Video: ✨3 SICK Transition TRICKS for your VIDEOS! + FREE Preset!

Well, hello there everybody. In this video, we're going to learn 3 sick video transition techniques. But first, intro.
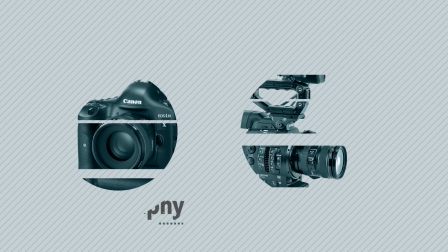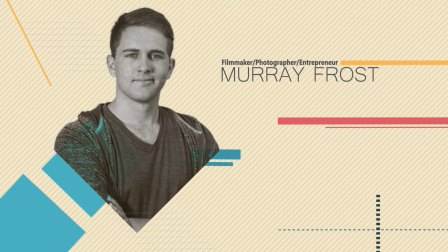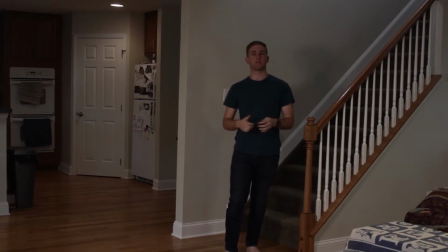[0:19]
So rather than telling you how to do the first effect, I'm just going to show you.
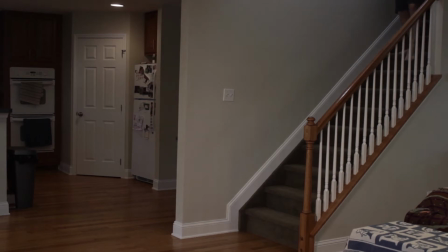[0:24]
And so I'm just going to walk around the corner, and before you know it, I appear in a completely different place in completely different clothes.
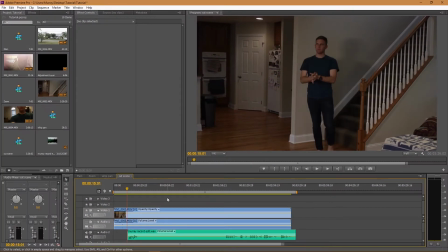[0:32]
So let me show you how to do it. Okay, so the first thing you need to remember is that you need to keep the lighting consistent. If lighting changes between the 2 shots, then you're going to notice it. Now I have my video track, and then I have a separate audio track for the audio that's going into my lavalier microphone.
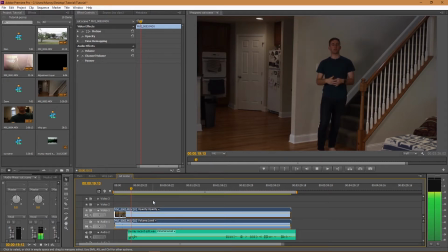[0:51]
And if you see here, here's the first part of the video.
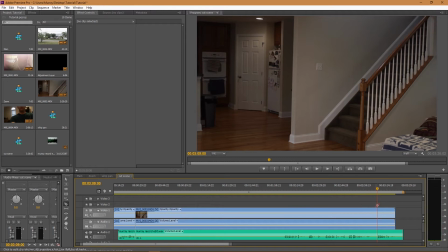[0:56]
And right at the end of that, I'm going to cut it and then trim all the way up to where the take is that I like.
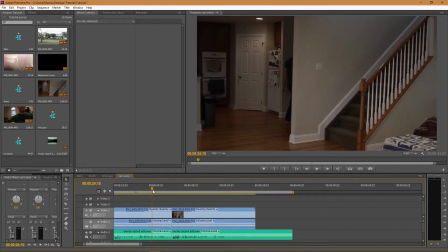[1:03]
I have a couple of takes, but I'm going to go up to this take. I did it all in one shot just because it was convenient.
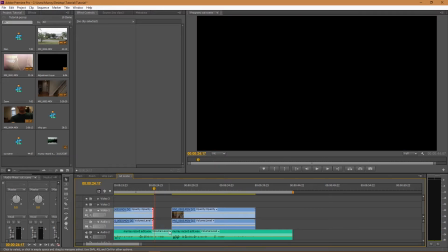[1:09]
And I'm just going to trim it there and delete the stuff I don't want. I'm going to right click and bring them together.
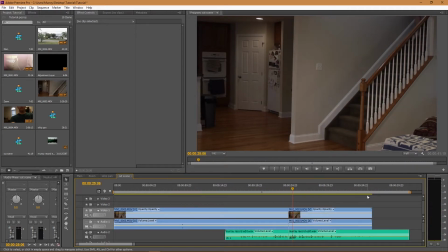[1:20]
Now I'm going to go about to where I disappear, or just past where I disappear out of the frame. That way I have a clean slate to work from. But we're going to have to refine it because you can see there's a slight change in the shots due to the shadow on me of the first shot, and in the second shot you can see the shadow as well.
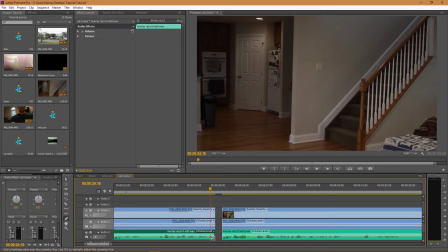[1:40]
And I'm going to extend the first clip a little bit more, and I'm just going to make sure that I can't hear any more audio from that other shot. Now if you wanted to take it a little further, you can fade the 2 shots together, maybe with a crossfade. That way it's even harder to notice the 2 changes between the shots. Anyways, on to the next one.
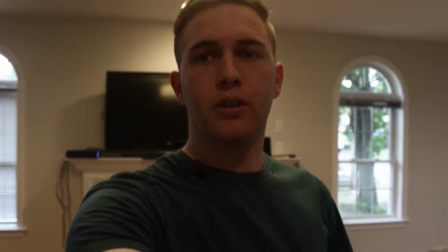[1:58]
And so this effect is very similar to the first one, but let me just show you what it's like.
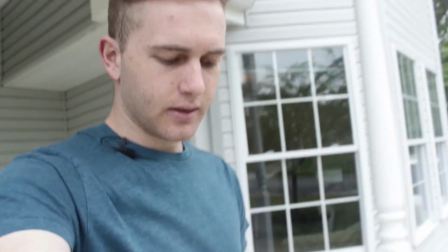[2:04]
And now I'm outside. And it's a pretty simple effect, and if you get it just right, it looks really cool.
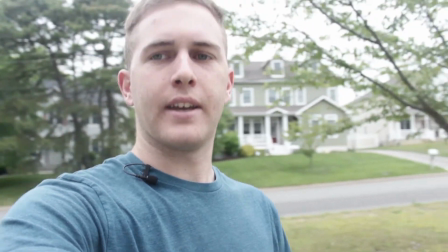[2:11]
And also what helps is having the shutter speed a little low. It adds a little bit of motion blur in it.
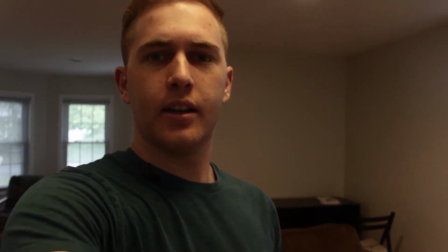[2:17]
So, inside, outside.
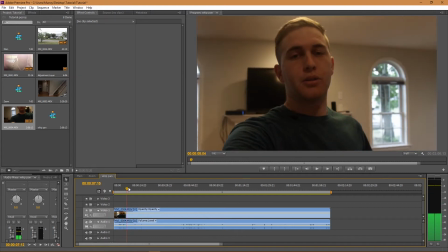[2:22]
So, let's get started. So I have my footage here, it's all in one shot. And I'm going to move into the timeline where I can find the area where I wanted to apply the effect and the transition.
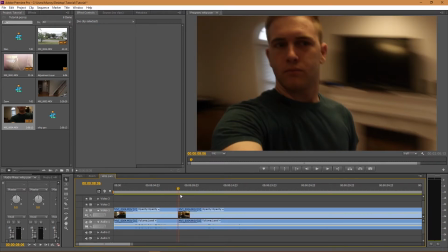[2:36]
And this looks pretty good over here. And I'm just going to trim it up to the second point where I also do the same effect.
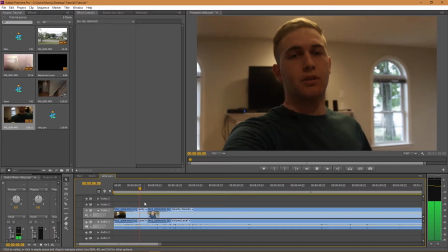[2:43]
And already there's a pretty cool transition, but it's not exactly perfect.
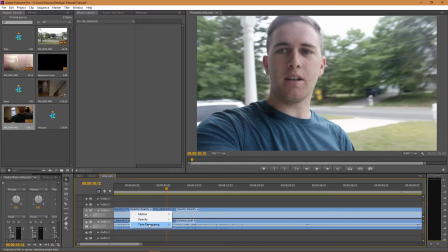[2:51]
So I'm just going to click on the opacity, go to time remapping and speed. I want to kind of speed it up a bit to make it a little harder to see.
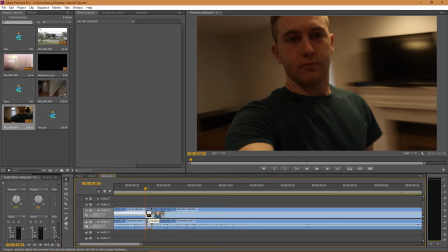[2:59]
And I'm just going to speed that clip up a little bit by dragging the yellow line up. And then I'm going to do the same thing to the other side.
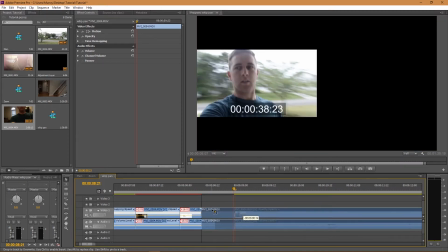[3:08]
And then I'm going to drag them together to make sure that there's no gaps in it. And it's looking pretty good already.
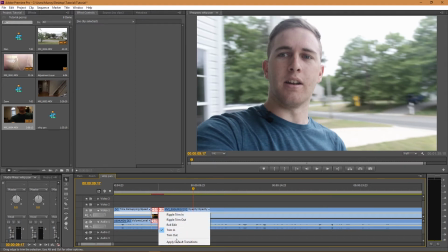[3:16]
And then I'm going to add a crossfade just to kind of blend it together a little bit.
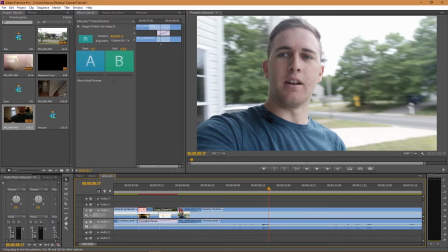[3:20]
And it's pretty much the same thing for the other transitions, so I'm not going to go into those ones.
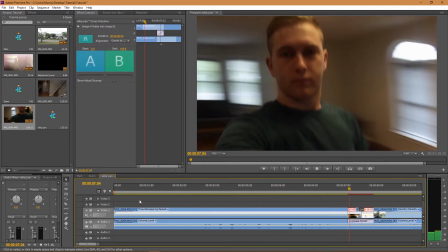[3:27]
Alright, let's move on to my favorite one.
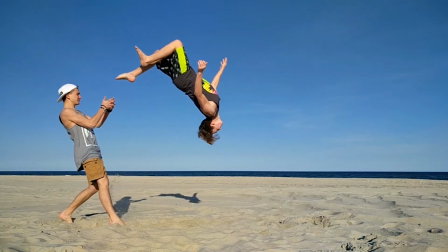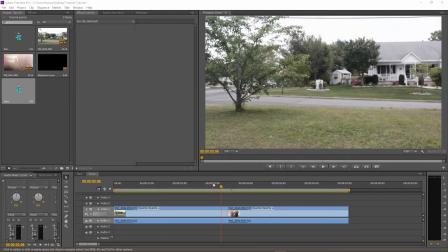[3:38]
So we're going to learn both of those effects. I want to call these the zoom transition and the spin transition. I don't know if people call them that, but I just kind of wanted to give it a name. First the zoom, and then we're going to learn how to do the spin transition.
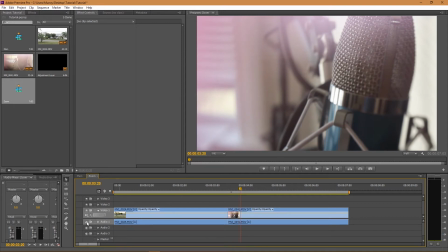[3:52]
So the first thing I'm going to do is, you can already see that I have my 2 videos in here. I have a 1920 by 1080 project, and I've imported my videos. So what I did was went between the 2 shots and hold shift and the left arrow key twice.
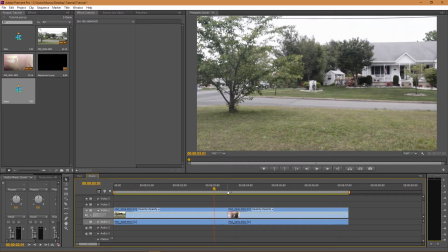[4:06]
And I'm just going to cut that over there.